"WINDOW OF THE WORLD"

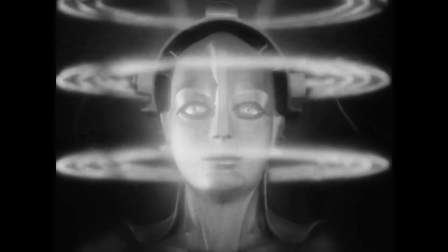Now, the reason it remained this way until that time was because there were certain technological limitations that basically prevented you from going any wider.
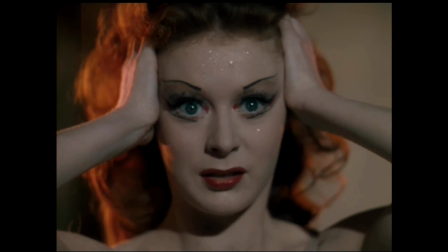1.33 to 1 is also known as Academy aperture. This is because it was the first standard agreed upon by the Motion Picture Academy of Arts and Sciences.
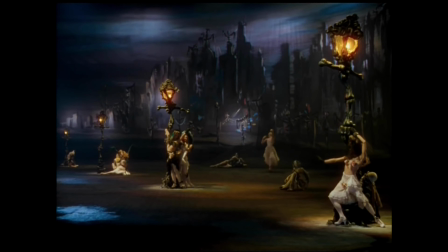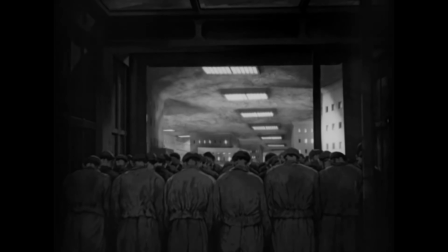Metropolis, 1927.
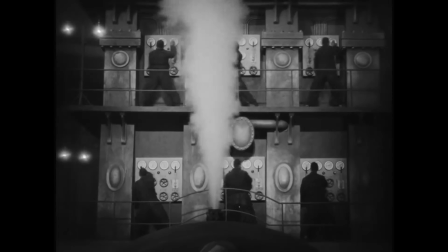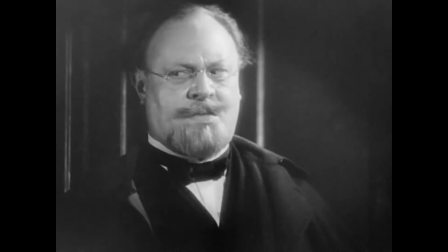Blue Angel, 1930.
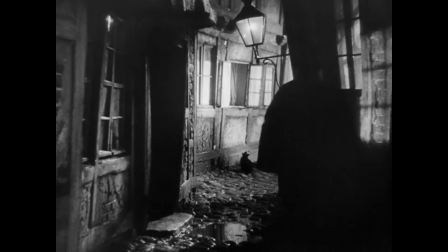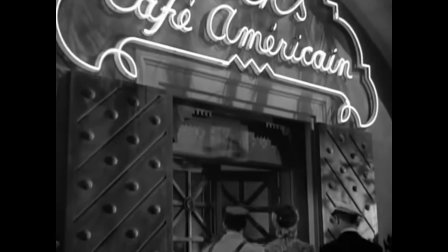Casablanca, 1942. And the thing about 1.33 to 1
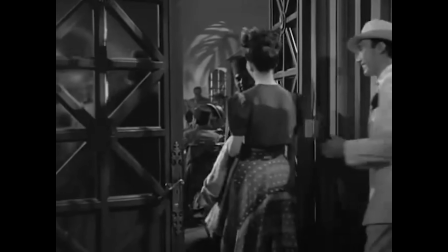that makes it tricky is because you don't have a lot of width, it's because it's so narrow,
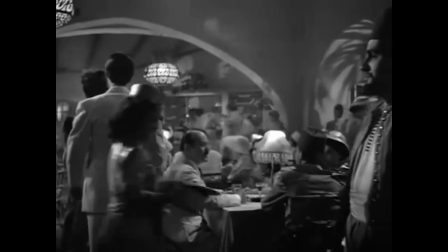you have to move the camera a lot more to take in what's happening.
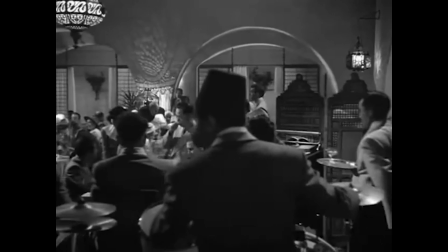The three things you got to do: a lot more camera movement,
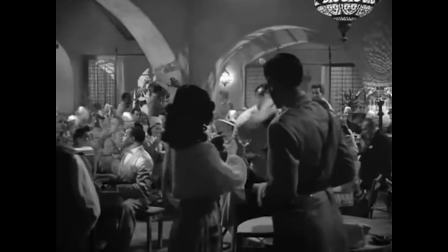and you've got to block the scene so that everything goes deeper and deeper into the frame.
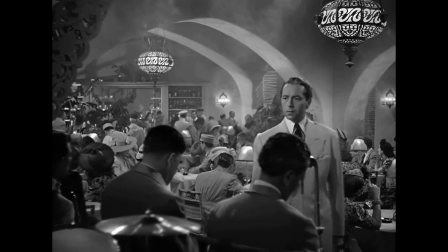So deep focus, right? You got to use deep focus. You got to use really strong depth of field,
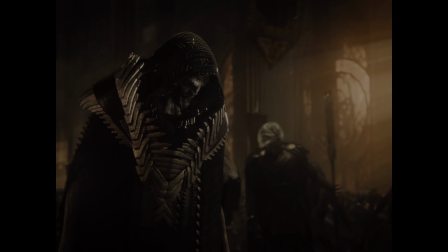and everything gets pushed back into the frame, deeper layers into the frame.
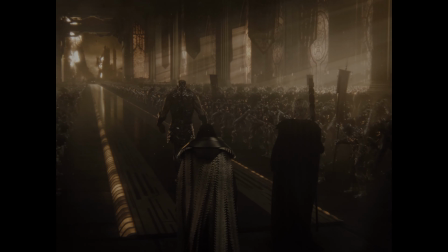So it's a lot of work to block it out. It's a lot of work for the cameraman to shoot it, and it's more work for the viewer too, I think.
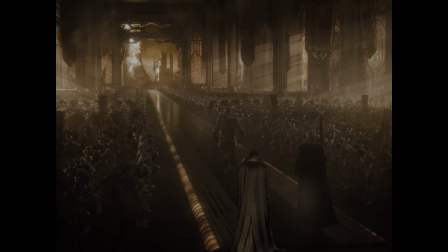But there's still so much you can do creatively with it.
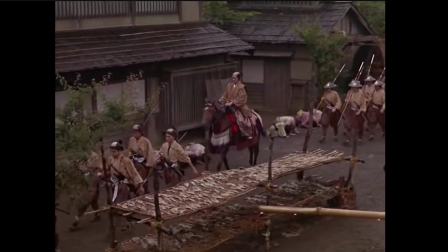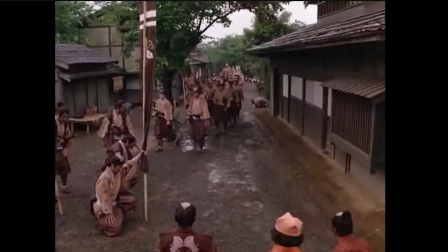.33:1 eventually ended up being used mainly for made-for-TV movies and TV shows throughout the 50s,
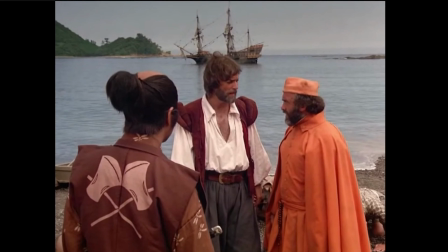the 60s, the 70s, the 80s, all the way through to the end of the 1990s.
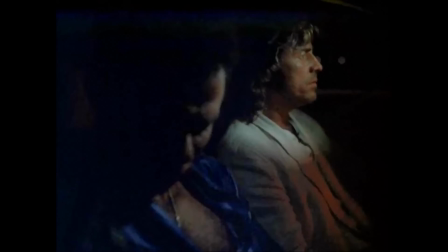In the old days of standard definition broadcast TV, 1.33:1 fit the TV screens of that time perfectly.
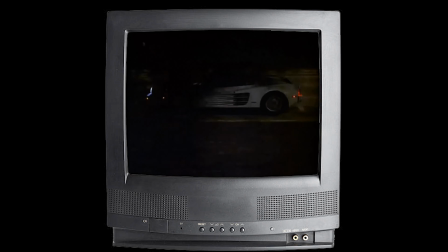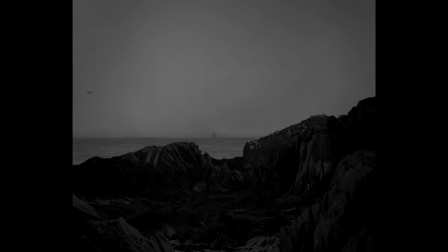But it's still used today for feature films on very rare occasions.
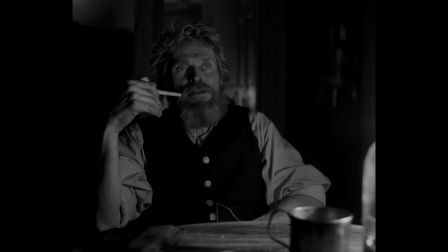With 1.33:1, you can throw the focus really much more on the characters themselves and create a more intimate, sort of up-close kind of interaction with the viewer. And that can be very advantageous, again, depending on the kind of story you're trying to tell and the kind of effect you're trying to have on the viewer.
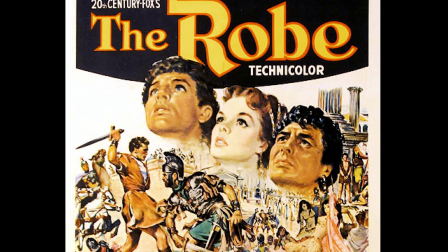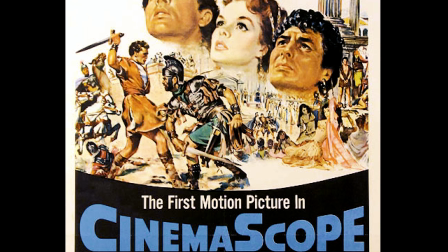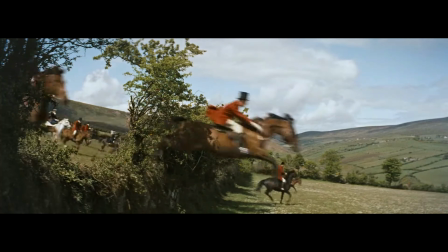So starting in the 50s, all of this changes. Technologies became available that let movie makers go wider and wider.
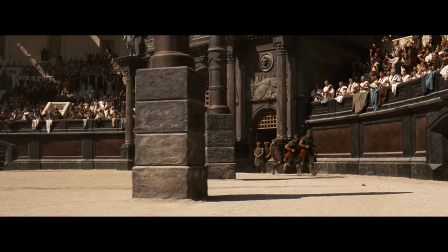This is 2.35:1. And you'll also sometimes hear it referred to as CinemaScope or just scope.
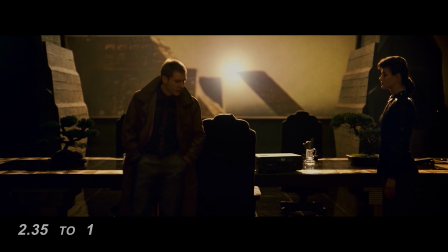So 2.35:1 allows you in a single shot to show more picture information, right?
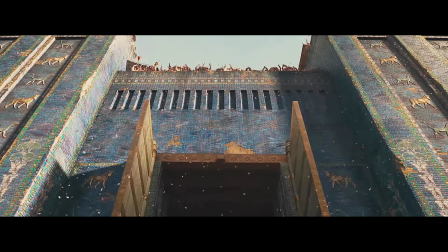More characters, more environment, more quickly.
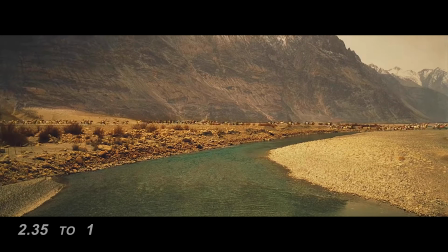Another advantage with this aspect ratio is that if you're trying to tell a story
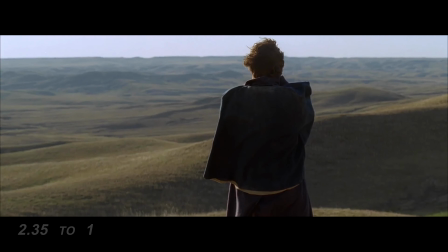where you have your main character or your characters up against the environment, man versus the environment, right?
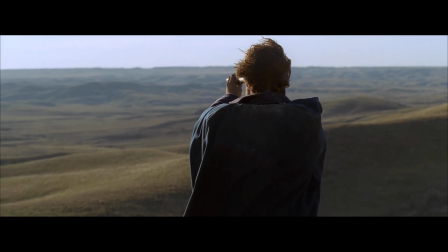And you want to show that conflict.
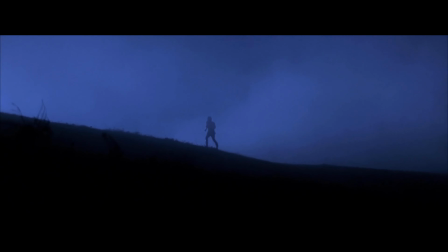And even more than that, if you have the environment as a character in the story,
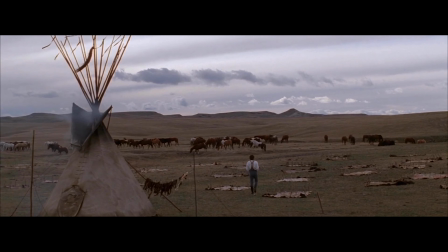this aspect ratio lets you illustrate that so well. It really lends itself.